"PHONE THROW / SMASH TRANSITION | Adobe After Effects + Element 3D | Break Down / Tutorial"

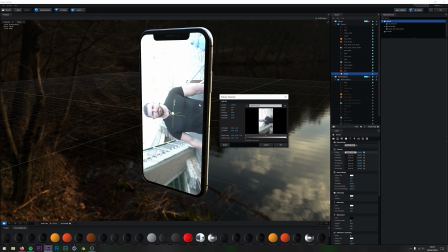978s
But this here is the video of Rob where he flicks his fingers and these glasses magically appear on his face. I've separated these two, and I will explain why later on, but that is essentially the phone.
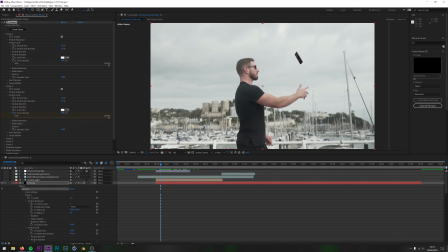997s
So I'll come out of this. Okay then guys, back inside of After Effects. Now I want to go over the keyframes I've used on this layer.
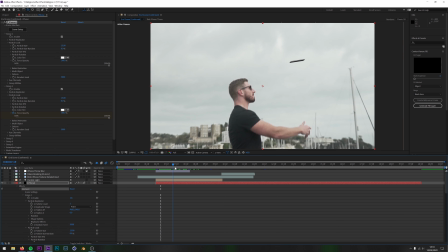1004s
Now the keyframes I've used are basically just keyframes that are moving this phone, rotating it,
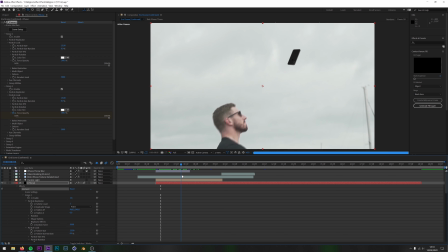1012s
and the position it's going in as well. All of this was done manually by keyframes.
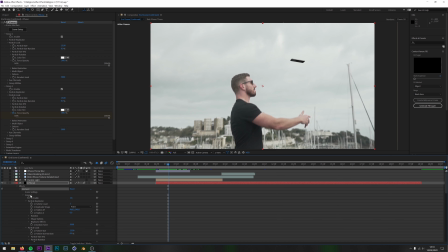1019s
And there's a few ways you can do that. You can actually go into the group, so group 1, and I can move it around with these keyframes. So I can adjust the position, I can adjust the scaling, the rotation is down here. But the way I did it was I actually did it via the world transform.
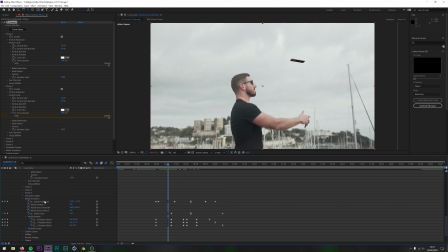1039s
Now, this is not going to be good if you had more than one object in your scene because it's going to move both of the objects. But because I just had the phone, this worked really well. I actually did have the phone and the glass in two separate groups. So the glass was on group 2 and the phone was on group 1.
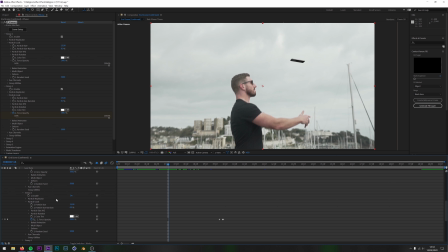1056s
So if I didn't do it this way, then I would have had to do the keyframing for the glass and the phone on both of the groups, and it just gets very finicky having to mess around with more keyframes than you need to. So just using the world transform worked absolutely fine for this effect.
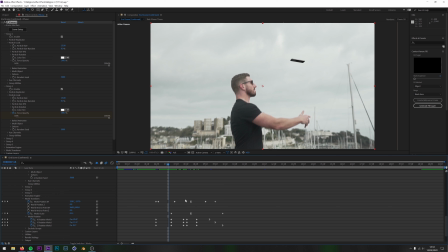1074s
The keyframes itself they look quite intense, to be honest, but there's actually not that much to it. You can see position, so it's just adjusting the position of the phone. You can see the rotation as well, and that's all there is to this.
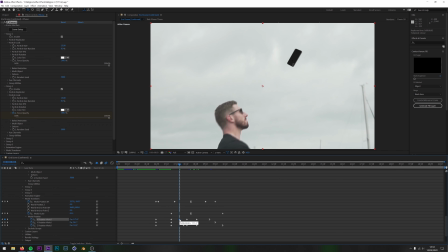1091s
If I was to move one of these keyframes around, you will see the phone is rotating in a different way, and that is pretty much all there is to those keyframes.
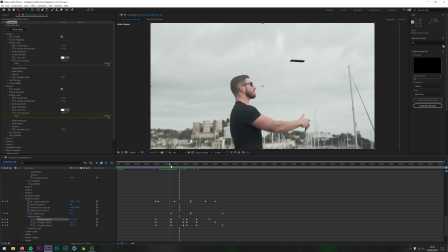1102s
Now, the way I got the phone looking more realistic is by using the real phone as a reference. And what I mean by that is if I turn off the mask, you will see the original there.
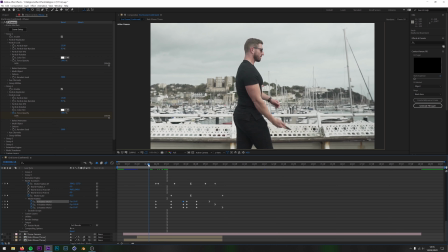1116s
I've basically used this as a reference or a guide to make the fake phone look more realistic.
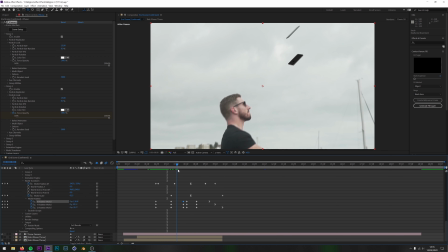1124s
You can see the rotation of the fake phone mimicking the real phone. I mean, the location's not exactly perfect, but it doesn't need to be.
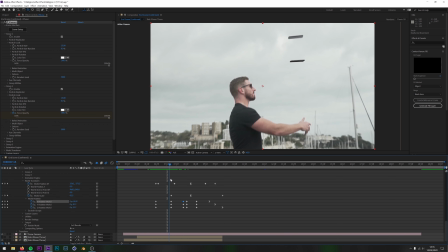1137s
Because it doesn't matter too much. It's more the rotation that is the one to get tricky.
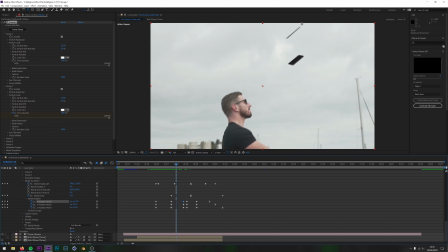1143s
And I think the reason why I didn't copy the position was because it actually went off screen, so I couldn't get the effect I wanted anyway.
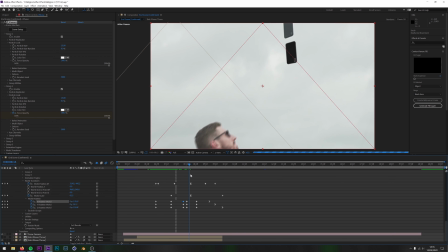1151s
So I think that was the highest I was happy to go with. Yeah, if I went any higher, it would have cut the actual this fake phone off the screen as well, and I didn't want that.
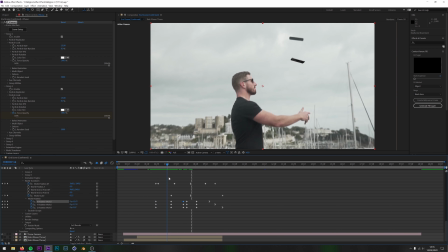1161s
So I kept it a little bit lower. But you can see the rotation is basically just mimicking the real phone.
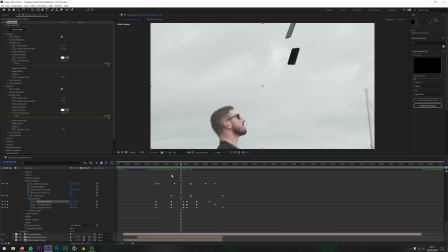1168s
And that is all these keyframes are. I can't teach you these keyframes because it's going to be different depending on your scene and where the camera was and your subject and the velocity. But that is how I got this phone looking more realistic, shall I say.
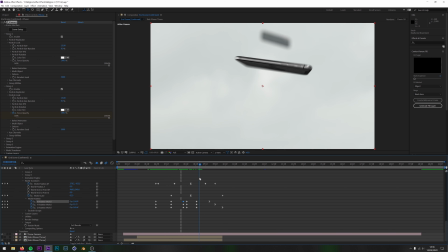1184s
And then as you can see, about there is where it finishes mimicking. And then you can see now I've just brought the phone round so it looks as though it's centralizing the camera.
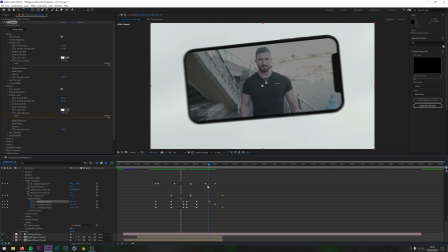1196s
This part isn't very realistic, but I mean, you're smashing through an iPhone screen, aren't you?
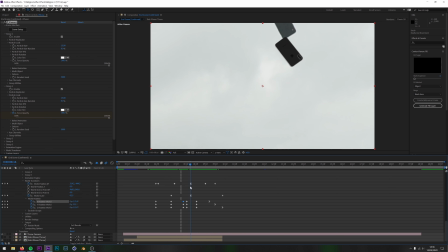1202s
I mean, what more do you want? Okay, moving on up then. There's not really much more to that layer. That is basically all there is to that one.
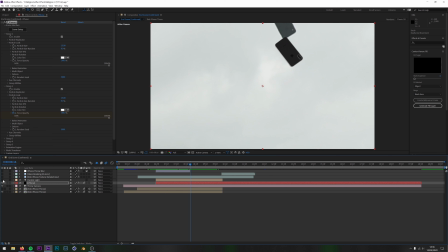1212s
Next one is a light. So we have a light. This wasn't actually that essential. If you're using a HDRI, you don't really need to use a light, dependent on the HDRI that you're using. I think this added a very slight glow to it.